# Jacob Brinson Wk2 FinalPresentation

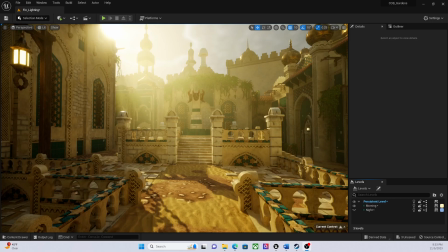(0:00)
Hello, my name is Jacob Brinson, and this is the final version of my courtyard project. Let's go ahead and play the level for you.
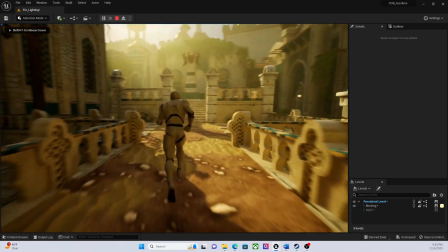(0:08)
Maybe. There we go. Okay, here we go. Just kind of take a look at the scene here.
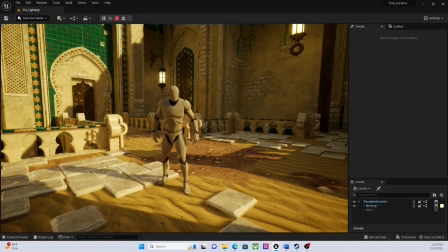(0:17)
As you can tell, if I press M, which is using the level, or N,
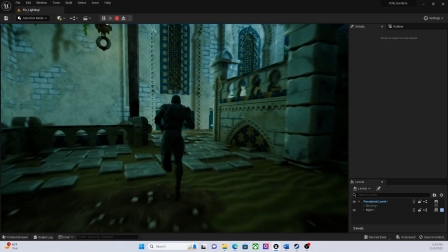(0:21)
which is using the level blueprint to switch between night and day,
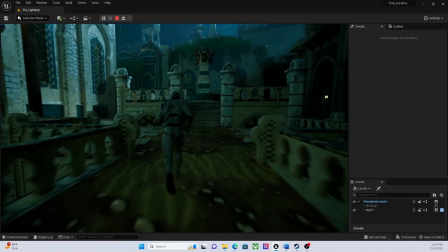(0:28)
set that up to where the N key would bring in the night scene and the M key would bring in the morning scene.
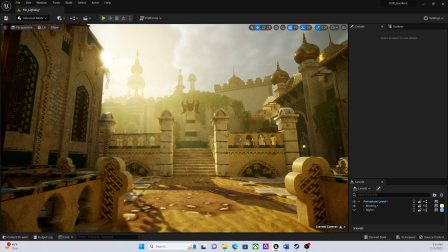(0:39)
In the daytime, the time of day was set up using the directional light, and the color of the sky was set up using the sky atmosphere. I also messed with something called Rayleigh scattering in the sky atmosphere.
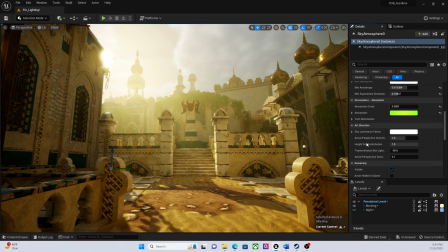(0:54)
Where's it at? Here it is. Rayleigh scattering. And the way that I think of Rayleigh scattering is almost like a pair of sunglasses that gets put over top of the sun. And this dial here, the more you scale this dial up, the darker those shades get.
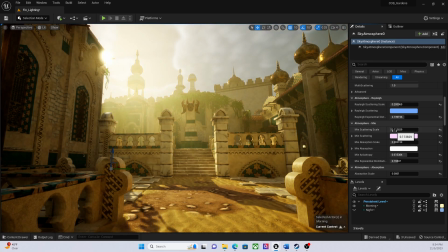(1:10)
Okay. And then I also changed the me scattering. And the way that I think of me scattering is like the size of the particles in the air itself.
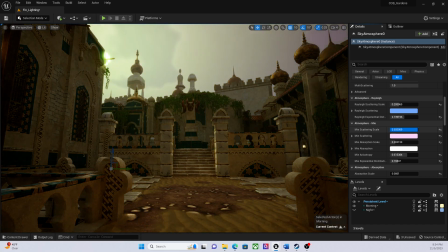(1:19)
So the larger the size of the particles are, the more they absorb the light that's going to be cast down from the sun.
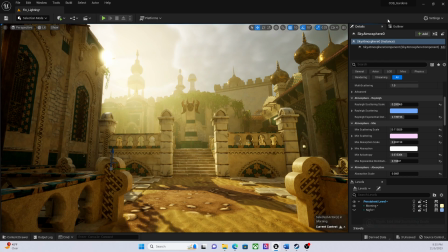(1:28)
Okay. I also used volumetric lighting fog in the scene. This is a great way to create depth within the scene itself, as well as create those beautiful God rays that you can see here.
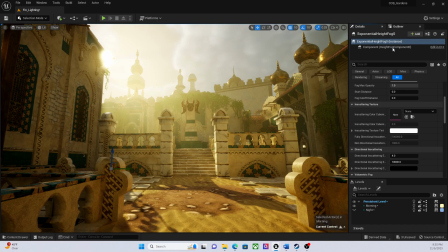(1:45)
I also messed with some settings in the post-process volume. I changed things in the exposure, changed things in the lumen settings, but I also messed with the slope, toe, and shoulder, which controls how bright or dim the shadows and highlights are within the scene.
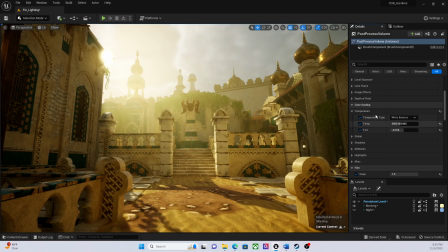(2:02)
I also messed with the color grading, the temperature here. This kind of sets the temperature in the entire scene. We changed this from color temperature to white balance. And as you can see, if I change the temperature here, we can go from like a nice white to like a deep, deep yellow.
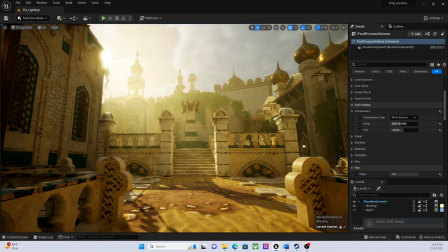(2:18)
You know what I mean? Kind of cool. And then let's switch to the night scene.
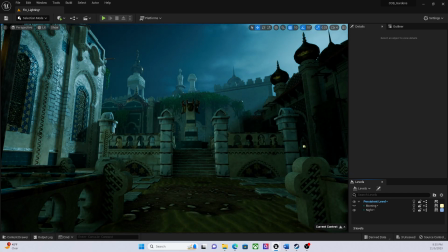(2:24)
Talk about that a little bit. Okay, so for the night scene, I set the time of day once again using the directional light. Once again, set the color of the scene by using the sky atmosphere, as well as the temperature in the post-process grading, the post-process color grading.
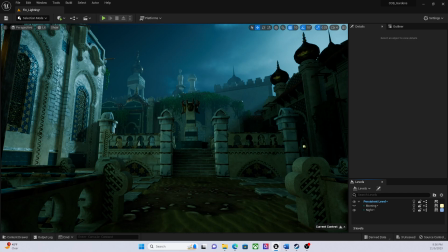(2:45)
In order for Unreal to know that I have a moon and a sun, I actually had to do something specific. Had to go into here to the directional light and set the atmospheric sunlight index to 1 for the moon and 0 for the sun.
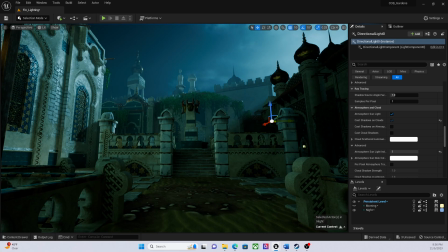(3:00)
I also applied volumetric lighting to the night scene. Once again, this really dispersed the fog throughout the scene and created depth. With the post process, I changed the usual lumen and exposure settings, like you know how the usual stuff is, right?
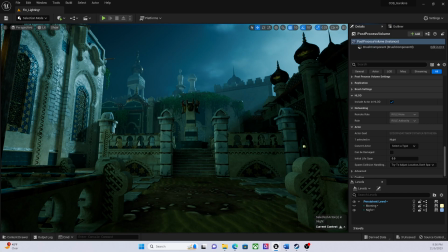(3:18)
And then I also changed the slope, toe, and shoulder. And once again, I changed, which once again is going to change how bright and dim the highlights and shadows are within the scene, as well as I changed the color grading once again.
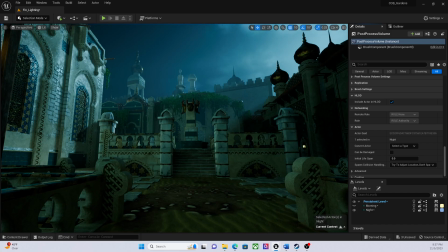(3:32)
But hey, with that being said, my name is Jacob Brinson, and this is my courtyard project. Thank you for watching.